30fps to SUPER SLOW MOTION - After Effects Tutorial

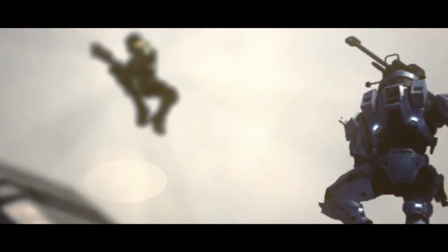this tutorial, I'm going to quickly show you how to make the pin warp slow motion effect, or the puppet slow motion effect, as some call it.
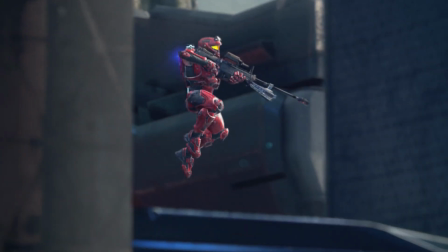To start this off, you first need to record your characters in a nice position.
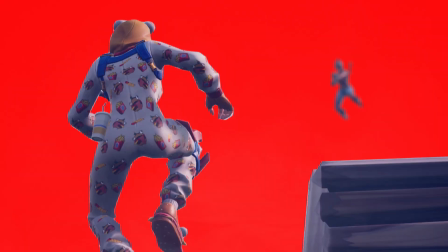I suggest getting something in the foreground, the midground, and the background, so that when you make the shot 3D, there's more objects moving to make it more dynamic.
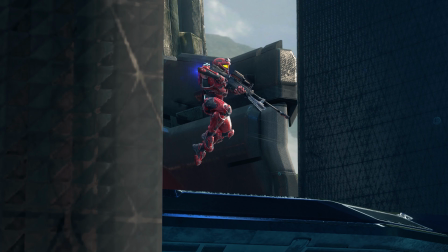So you want to get the angle of your characters, just record it for a bit, but realistically it's going to be a still image. And then get the characters out of the screen, so just play it forward a bit,
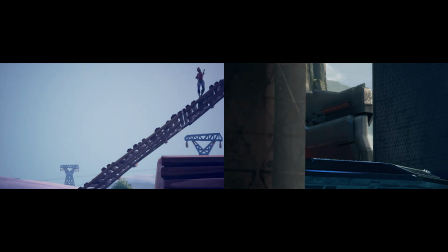until you have the same shot with no characters in it.
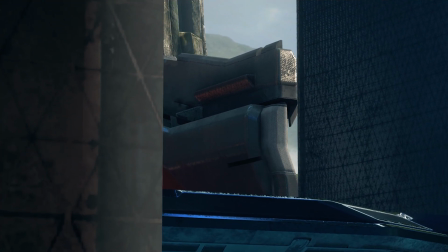Now if there's smoke or particles moving in the background, make sure to record actual footage, do like 10 seconds of this so you can see it moving, so at least there's some movement in the shot.
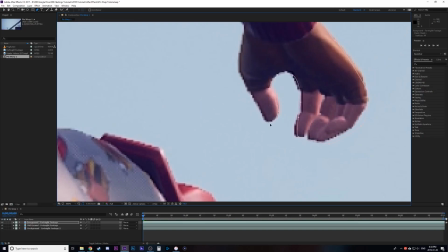Bring your two shots into After Effects. You're going to want to roto out each character and any foreground pieces that might move separately from the camera.
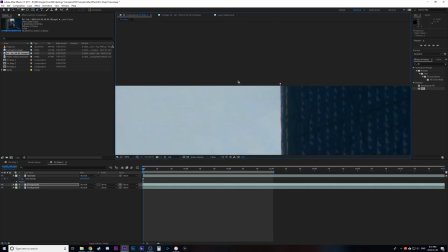After you're done rotoing them, you're going to make each piece that you rotoed a separate layer so we can control it better.
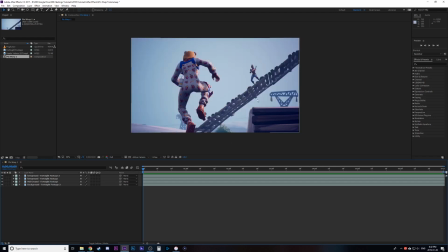Then we're going to keyframe the simple movement using just position, scale, rotation.
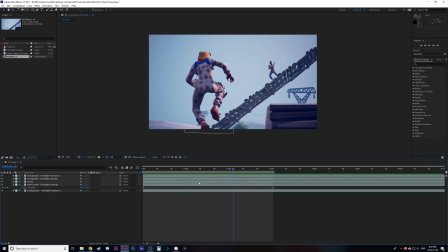After that, it's going to look very robotic, but don't worry. This is where you're going to use your puppet tool to add joints to your characters, and then you're going to keyframe at the beginning and then at the end,
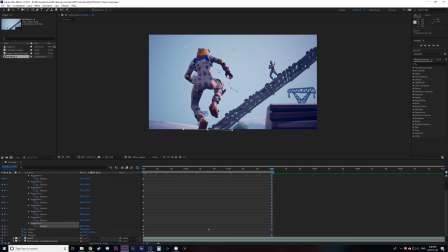and you're going to move them slightly in what you think would be a natural movement for a human being.
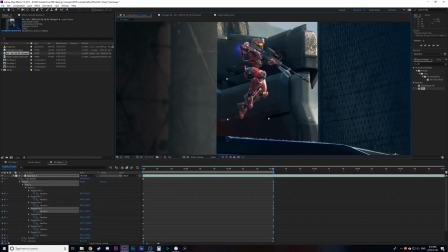So you're going to have to play around with this. Be careful, you can really warp your characters. So just play with it until you get nice movement, like examples here.
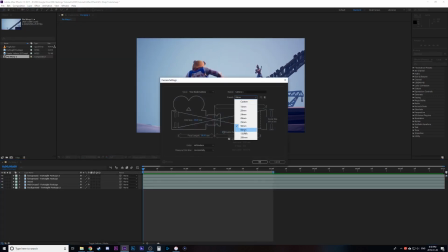After that, you're going to create a camera. Depending on how wide or how close the shot is, you might do a 50mm or an 80mm camera.
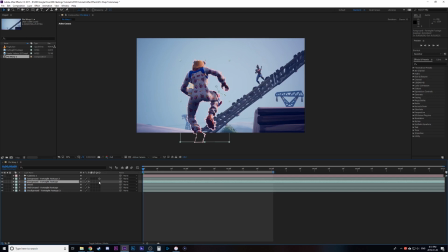With that, you're going to make your objects 3D, and you're going to keep your background layer at 0 Z space. In this example here, I'm not going to move my midground closer because I'm actually going to have my midground guy kind of stuck to the background.
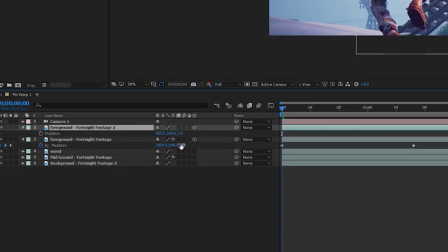Since he's on this plank, I don't want to roto the plank. But the main one is to move your foreground pieces a lot closer to the camera.
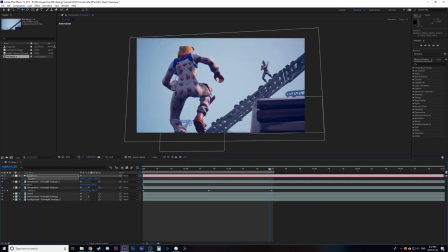And then your camera keyframes, you're going to set your position. Then you're going to go to the end of your shot, set your position as well. And then play around with the camera to kind of create a natural camera movement.
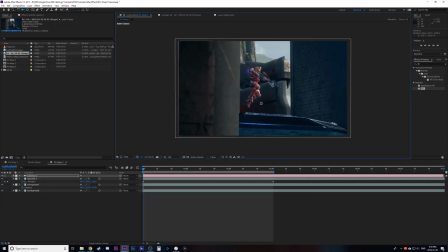And you're going to see your foreground objects move faster because they're closer to the camera, making it look more realistic.
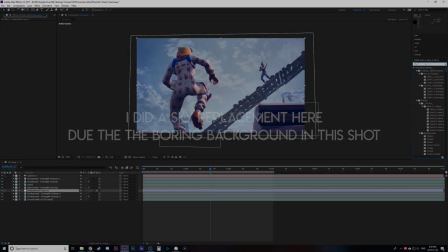After that comes my favorite step, where we're going to fake the depth of field, or at least look like the camera is focusing, doing a rack focus.
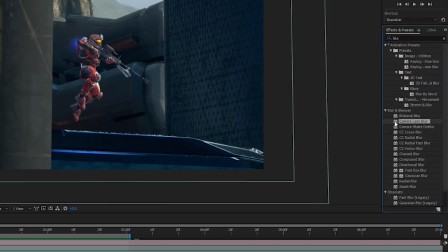Each layer I add the effect called camera lens blur. And I add keyframes, so I like to start with the main character out of focus.
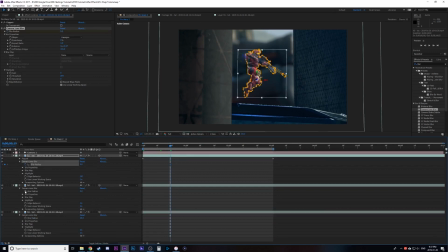So I just up the blur on that, and I keep the blur at 0 on the things in the background. Then I'll keyframe it a little, like a second in or so. Go another second and switch the keyframes, where I'll make the foreground character now in focus, so 0 on the blur, and the background character out of focus, or the background in general out of focus,
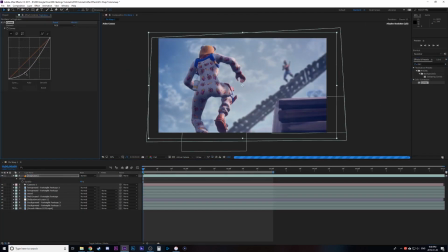with amping up the blur there. That's the basics. After that, it's up to you if you want to add camera shake, fog, sky replacement, lens flares.
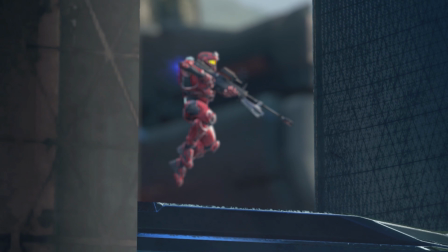Go crazy with it. But this has been a hopefully quick tutorial on how to do the pin warp effect.